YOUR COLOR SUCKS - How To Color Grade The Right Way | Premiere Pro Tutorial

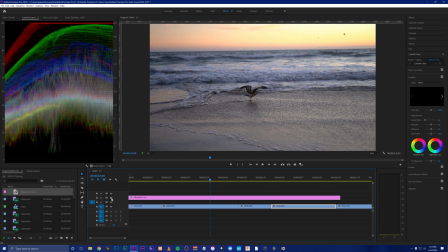see him and it's very minimal what this LUT is doing you can see the difference here this is raw out of the camera this is with a little bit of this is 30% LUT but it definitely it sharpens the edges it brings out the colors a little bit more so less is
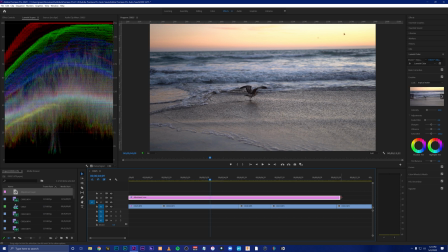more you guys remember this alright so now we're just gonna go through and let's color correct all these we're gonna drag our adjustment layer back off so
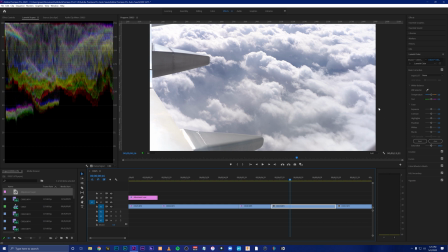this one's gonna be an interesting one because there's not much color so we can kind of manipulate it a little bit more the more color in a shot the less post manipulation you can do because it's gonna look fake but we can see we can bring our shadows down we could drop our
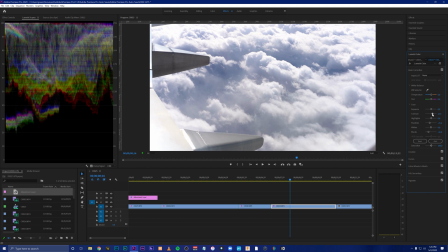blacks because there's really not any blacks in here, contrast just a hair, whites we can bring down,
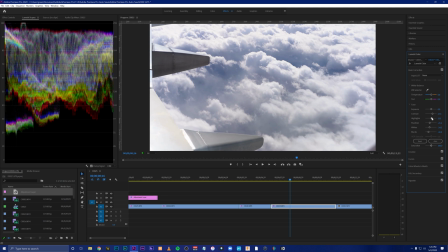seeing your highlights is what's gonna keep your image from blowing out.
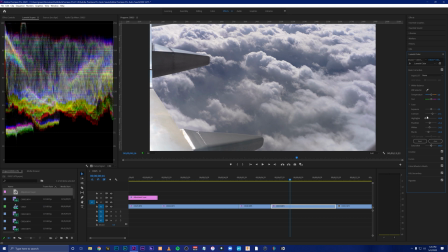Look at all that detail that we just brought out. Just by adjusting the exposure, contrast, highlights, shadows, whites and blacks. This is still not color grading, we are color correcting right now. Here's a good one, lots of different colors,
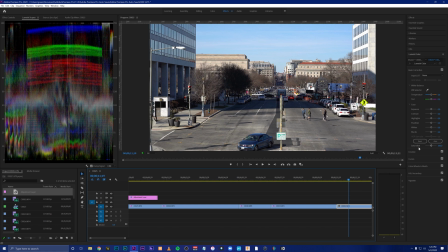a little bit of people so we can see the skin tones so and also you have this auto button over here and if you don't feel comfortable with color correcting right away very least hit auto and see what it does see this tree kind of gets a little bit too dark so I'm gonna bring my black so it doesn't always do a good job but it's a it's it kind of helps you get in the right direction you can
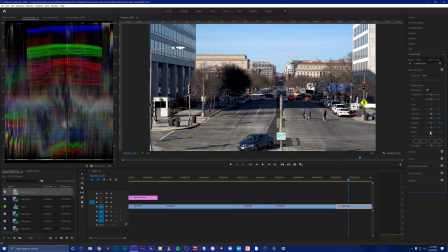see what it wants to do so we're gonna bring our blacks up just a hair we might go negative three nothing seems blown out to me now
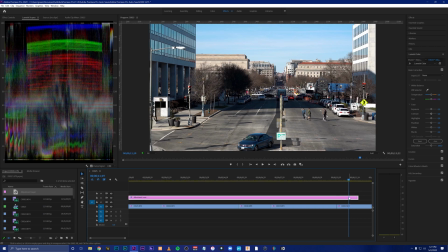let's see what this look looks like because people and let's always look different see and this that we could even possibly bring up just a hair i might even choose a different one see this is like way too much here's 100
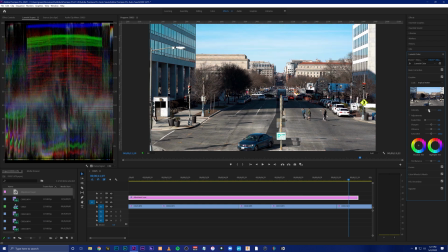that's no no let this
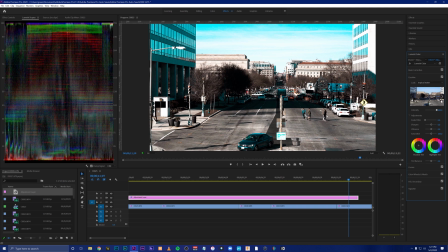is a nice teal and orange that you can see as i drag it it gets a little bit more teal the roofs get a little bit more orange so
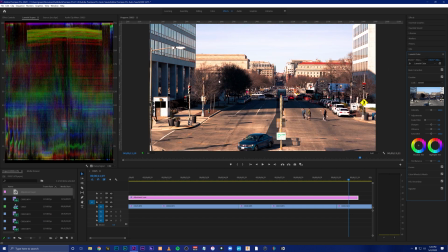let's look let's look through the some other ones sunset a little bit more warm let's go maybe check um benty k's lots he's really good see these are all for sony logs so this is all camera footage which i'm shooting on the cam uh sony camera see what his teal and orange looks
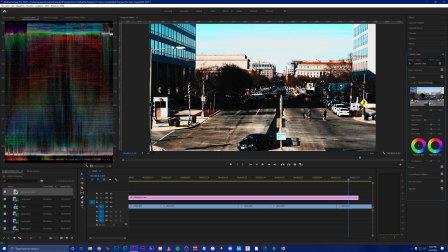like see this is 100 that's way way away too much because it's made for um
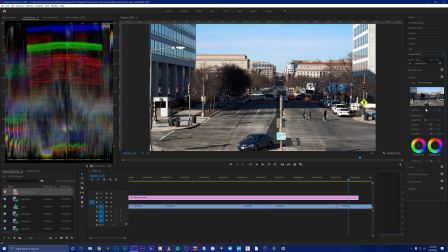a raw raw image so you can drop this down and now you can see it's starting to look more real up here looks fake you guys you do not want your footage to look like that so drag it back way down and when you think it's enough go a couple more points
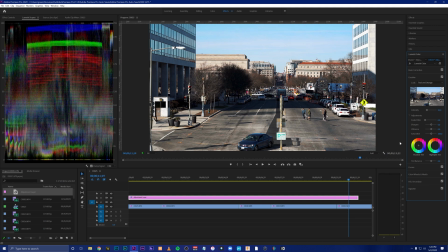like i said 30 looks pretty good here see what the rest of our clips look like with that color
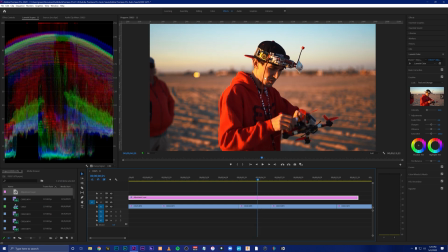see this one's a little a little bit too much color so what we're going to do instead of adjusting our lut across our whole adjustment layer we're just going to adjust this clip we're going to back down our saturation just a hair and maybe go back and adjust our color a bit
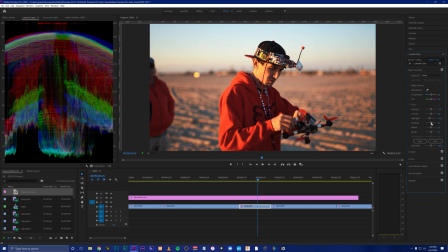our shadows now look a little bit too dark reset those and bring back the exposure i'm going to up the contrast and again we'll go to like 98 that looks better now
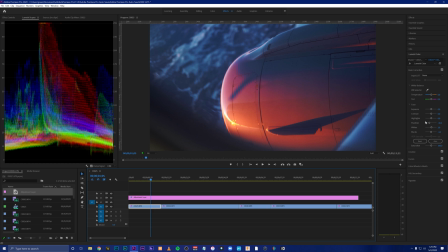this one's a bit too dark with that color color grade on it so we're gonna bring our shadows back up
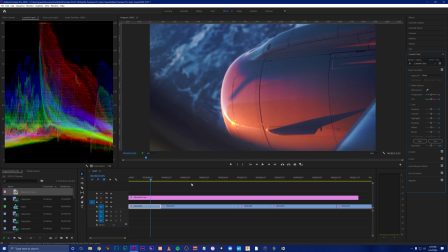and our blacks and